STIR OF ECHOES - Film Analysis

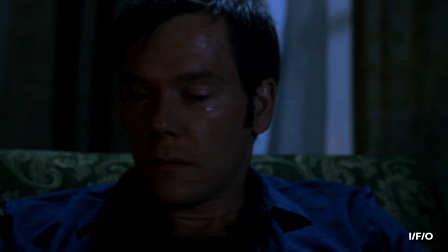4:16 Okay, you can come back.
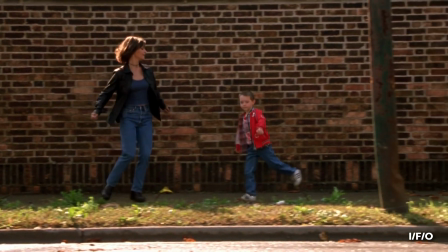4:18 Stir of Echoes isn't interested in racking up a body count or glorifying violence, it's wince-inducing and difficult to watch.
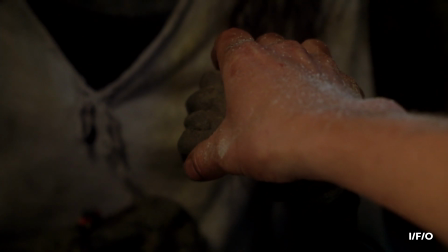4:26 It's indignity and malice a constant presence.
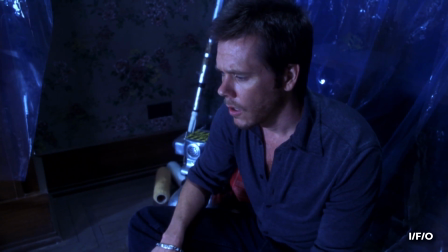4:29 The filmmakers will not reward our morbid curiosity with sensationalised violence against a young woman.
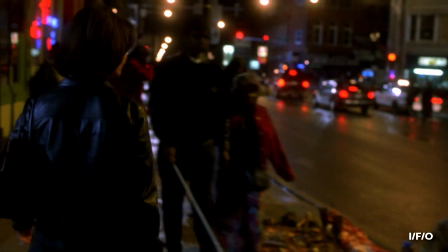4:35 While there's a certain satisfaction in following the clues to their unnatural
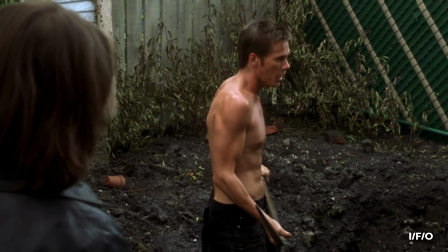4:44 A character detail that sets this apart from so many other protagonist-comes-mentally-undone narratives is the vocal transparency Tom,
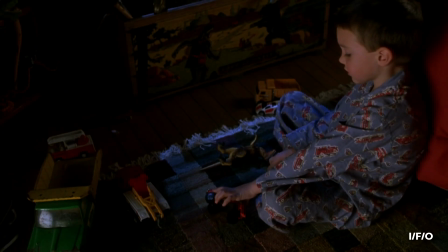4:53 Maggie and Jake share. Tom doesn't lie about his premonitions, Jake innocently shares his medium-like relationship with Samantha's spirit,
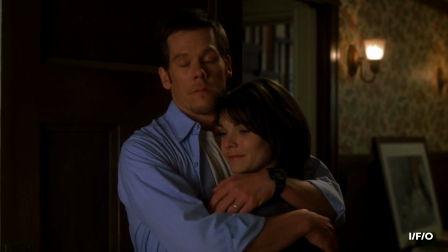5:03 and Maggie actually believes her family's outlandish claims.
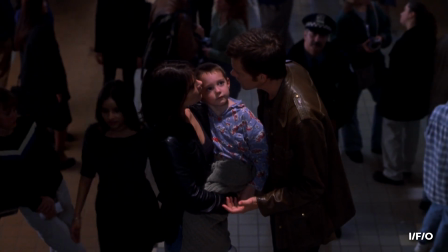5:06 It sells the idea of a codependent family unit, not a collection of characters reacting to bumps in the night.
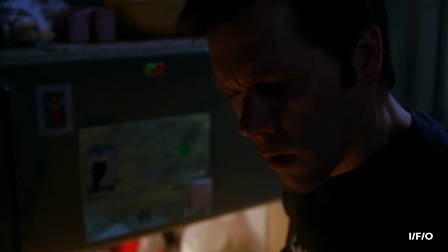5:14 These visions driving Tom, replete with disorientating edits, tie into the wider themes of how we communicate and how we avoid it.
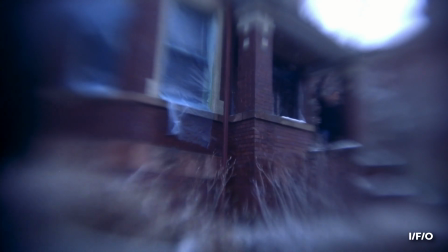5:22 By withholding important information and obscuring it behind veiled layers of obtuse weirdness,
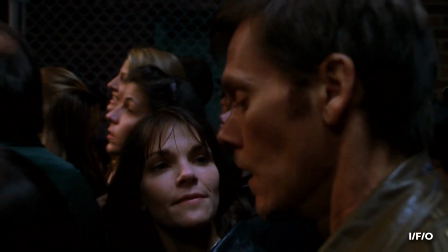5:28 it's both effectively stringing along the whodunit mystery and teaching our protagonist to look beyond his own purview.
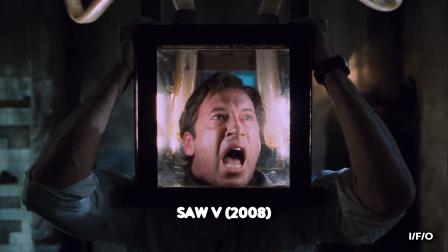5:35 Too often this style of editing is employed as stylistic screen-fucking to set the audience off balance,
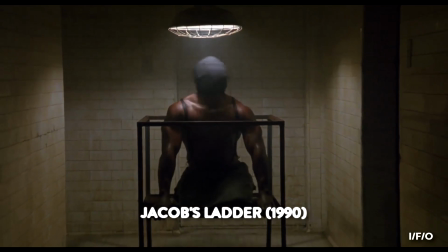5:41 but when used effectively, such as here and clear visual influenced Jacob's Ladder, it serves the narrative beyond the need for flustered exposition.
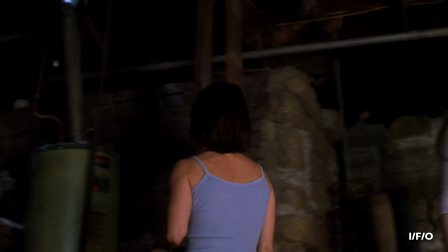5:51 With our witness unable to speak, visual cues become key when deciphering the information we're presented.
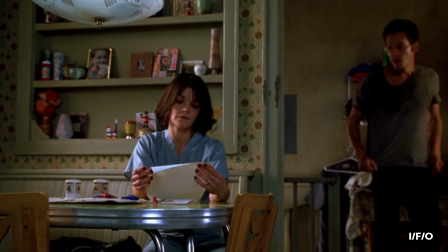5:57 From costume and production design, to the colour grading of the footage itself,
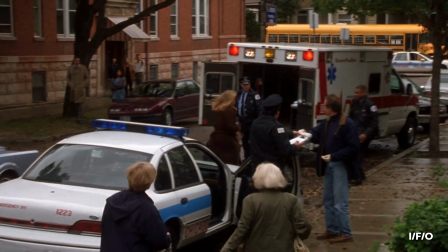6:01 Stir of Echoes employs colour psychology to reiterate themes touched on more overtly in the screenplay.
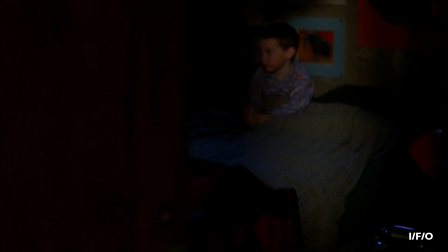6:08 This entails not only our relationship with colours in our everyday life, but how they make us feel.
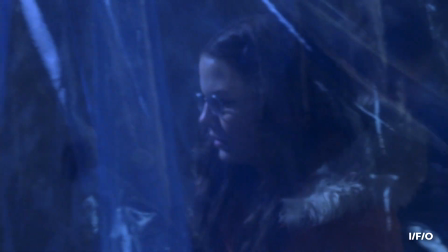6:14 Death and encroaching ethereal presences are defined by bluish tones.
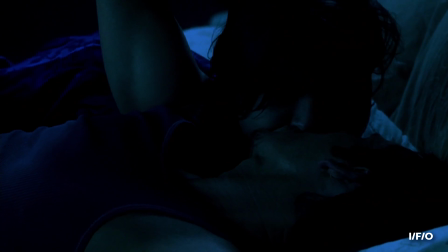6:18 From the inciting incident onwards, Tom and Maggie's outfit choices favour blue, while Jake's room is cast in a similarly bluish light.
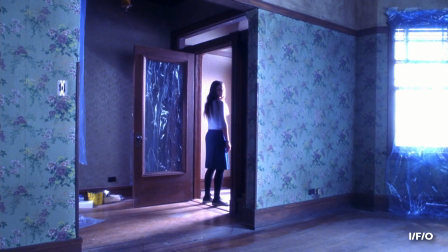6:26 In fact, there's a washed-out blue palette to most scenes that feature either Samantha or her influence mirroring her blue-lipped, lifeless presence.
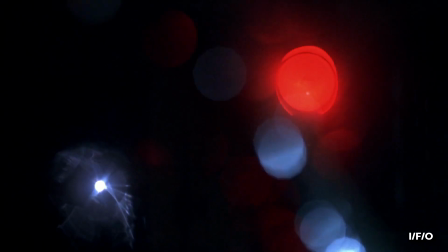6:36 Red is used to warn of danger or the onset of a premonition.
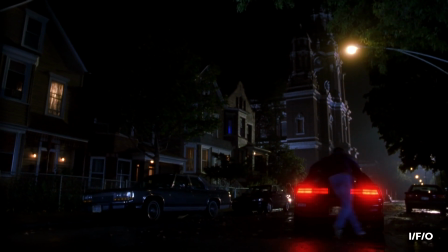6:40 Red cars and lights lead the way to the initial hypnosis scene and the first of many premonitions.
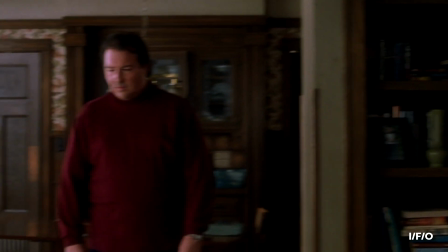6:46 The constant glow of Jake's baby monitor and the maroon shirt worn by someone who we maybe shouldn't trust hints at danger to come,
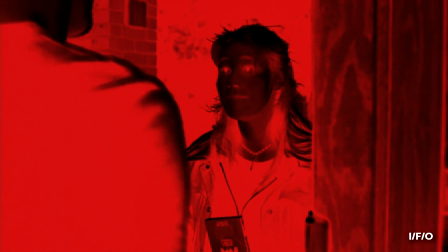6:54 while more unavoidable warnings begin to flash on the screen, stripping all but ominous reds and blacks from the image.
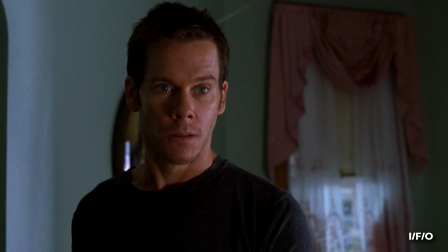7:01 The obvious association with blood is also there, notably in this grisly premonition,
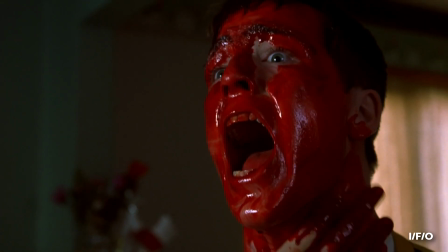7:06 signifying both an impending suicide attempt and the person's complicity in Samantha's death.
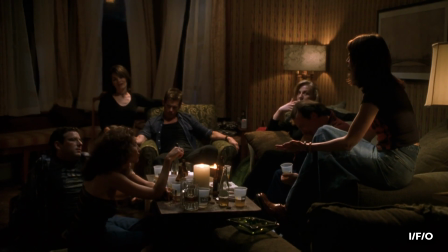7:14 Beyond a murder mystery and comment on the importance of communication, there's a prevailing fear burrowing through the film.
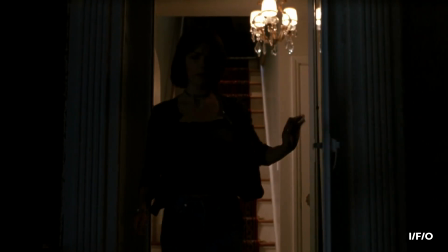7:20 The fear of change and our inability to stop it.
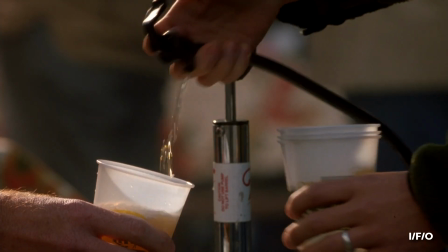7:24 The setting of an insular community, all block parties, cookouts and football games, embodies this rigid adherence to ways of old.
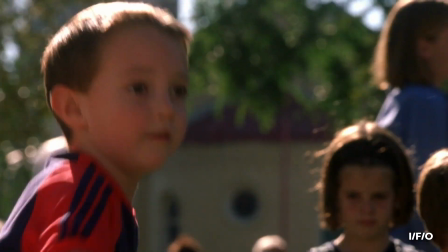7:33 A street that seems apprehensive about anyone beyond their borders, suspecting and fearful of anything that may seem to upset the order of things.
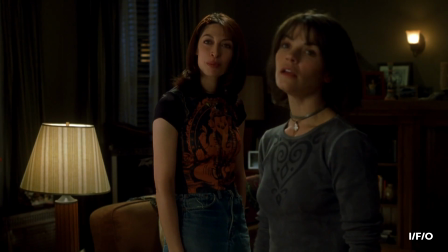7:40 We open with Maggie revealing she's pregnant, which immediately establishes an imminent shifting of the status quo.
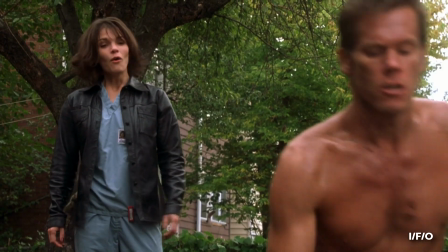7:47 From here on out, nothing will be the same.
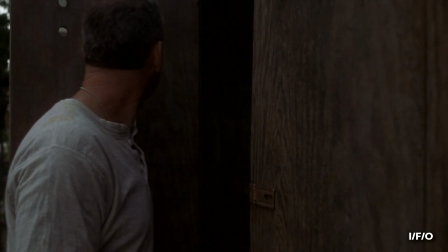7:51 Harry, who acts as a landlord and real estate mogul, seems completely unaware of the hypocrisy he represents.
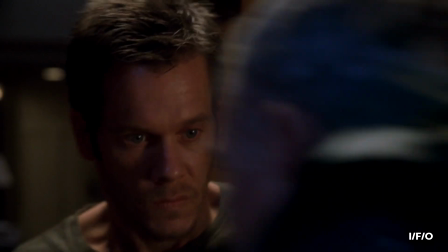7:58 He is motivated to buy up the neighbourhood and conceal the murder of Samantha so as to avoid change,
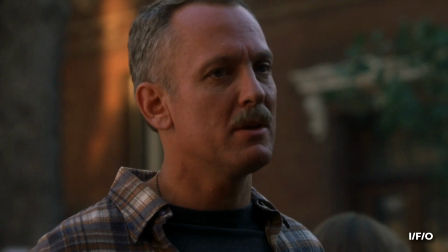8:04 while remaining completely ignorant to his own stature as the face of gentrification.
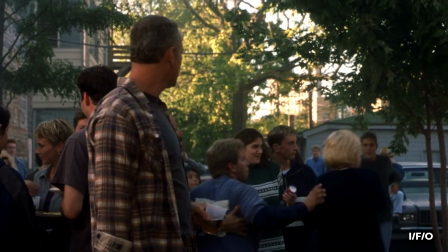8:09 Harry is profiting from this fantasy of an idyllic existence that he himself is bought up and sold back at a premium.
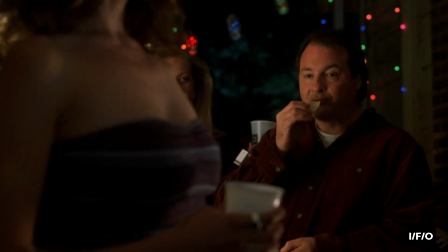8:17 Frank, another of Tom's friends responsible for covering up Samantha's death, has perhaps the most telling and desperately sad moment of the film.